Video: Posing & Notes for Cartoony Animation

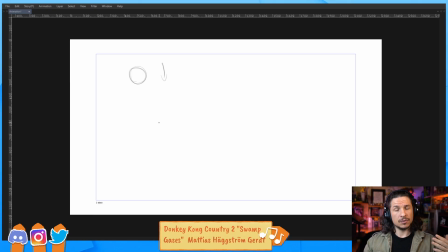So if you have a ball that's dropping down here, as it's dropping, it'll start to stretch as it falls. But as it stretches, it gets longer, it's going to get thinner because we're conserving the mass.
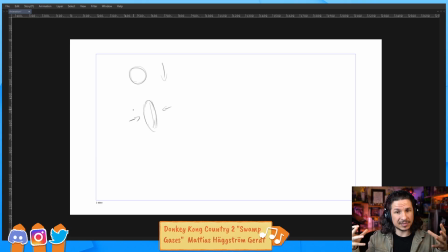It has to all be the same size sphere. It can't double in size and then shrink. It has to stay the same. As it squashes, same thing. It's going to hit the ground and then squash and go out,
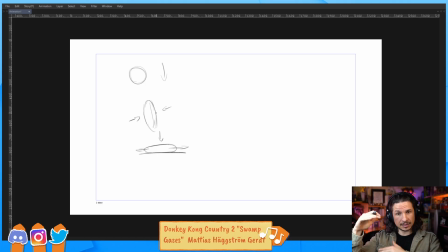but shrink as it comes down. It's going to conserve the mass. A smear doesn't do that. It doesn't take that into account because it's just a blur. So if we have a sphere here and we want to smear it across the screen,
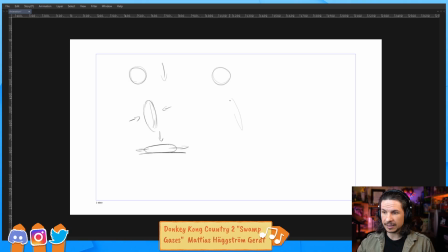instead of going thinner, let's go with a really big smear. So instead of doing this where it gets super thin, that's going to be a little weird and hard to look at. You'll keep it about the same width, like that,
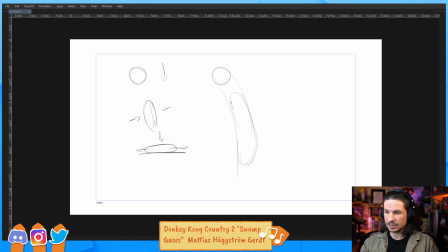and just smear it across the screen. So it's just, the way I like to imagine it is just imagine you have a lot of spheres kind of put over top of each other, and you're just blurring them into one shape. It's basically that.
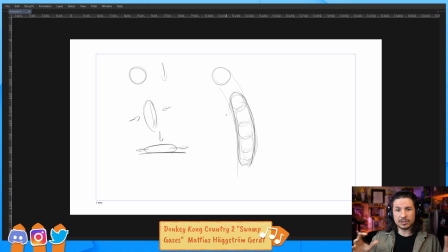So motion blurs, smears, all of this, they do not follow the squash and stretch principle. They are something else entirely. They are a bridge to fill in the gap and to help us see fast motion.
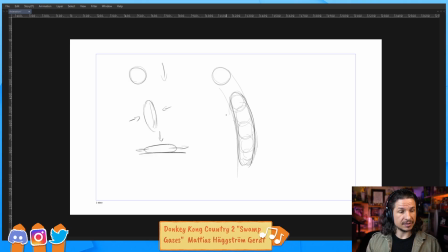Now, how many frames we see things in real life is the... I'm not sure what you mean by that. How many frames? You mean what the human eye, the frame rate of the human eye is? I forget what it is exactly. I think it's like... It's higher than 60, I believe.
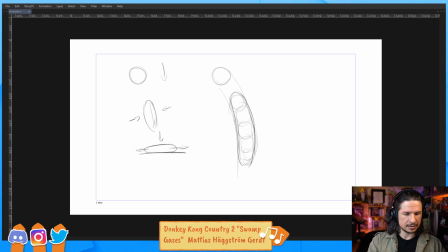I forget what the frame rate of the human eye is. Let's actually find out. Google is our friend. Okay, so it's between 30 and 60. Okay. I feel like it was higher than that, but I might be thinking of something else.
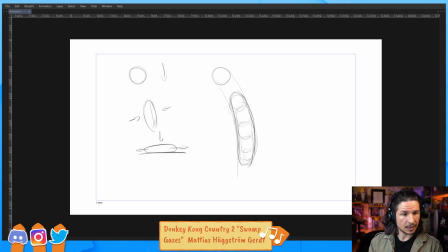So it's somewhere between 30 and 60. Apparently only 150 FPS max to experts, but psychology... Yeah, that's what I thought. I thought it was more like 150. Cool, someone told you to uninstall Maya.
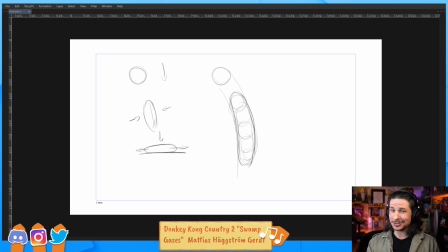Yeah, sometimes we can't trust Google. We'll use Google to find some stuff, but then we have to go, is that right? Yeah, and there's no such thing as a human eye frame rate. That is a good point. The human eye is not a computer. It doesn't have a frame rate. It is an approximation.
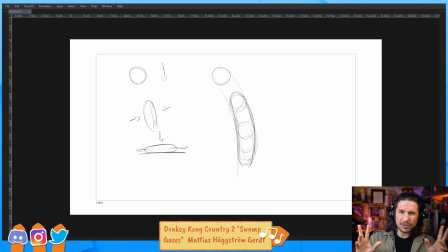It's kind of like how the human eye is approximately a 45 millimeter lens. Approximately. Is it really a 45 millimeter lens? Not at all. It's the closest approximation we have.
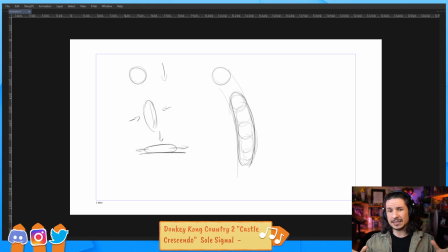So when we say these numbers, we always have to be aware that like we're organic. Our eyes are very dependent on the light we have in the environment itself, how dry our eyes are. It changes all the time. So there is no one set number.
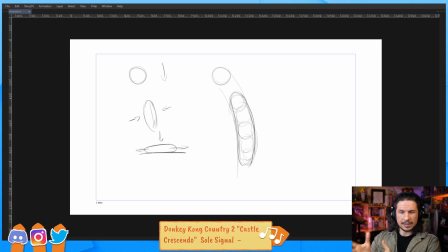Now, with these kind of concepts here, the smears, the multiples, all of that, how do we start transitioning that to animation? Well, let's see how we can
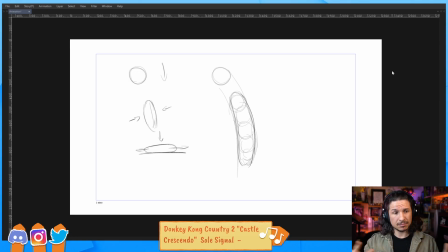apply it to a simple ball bounce movement.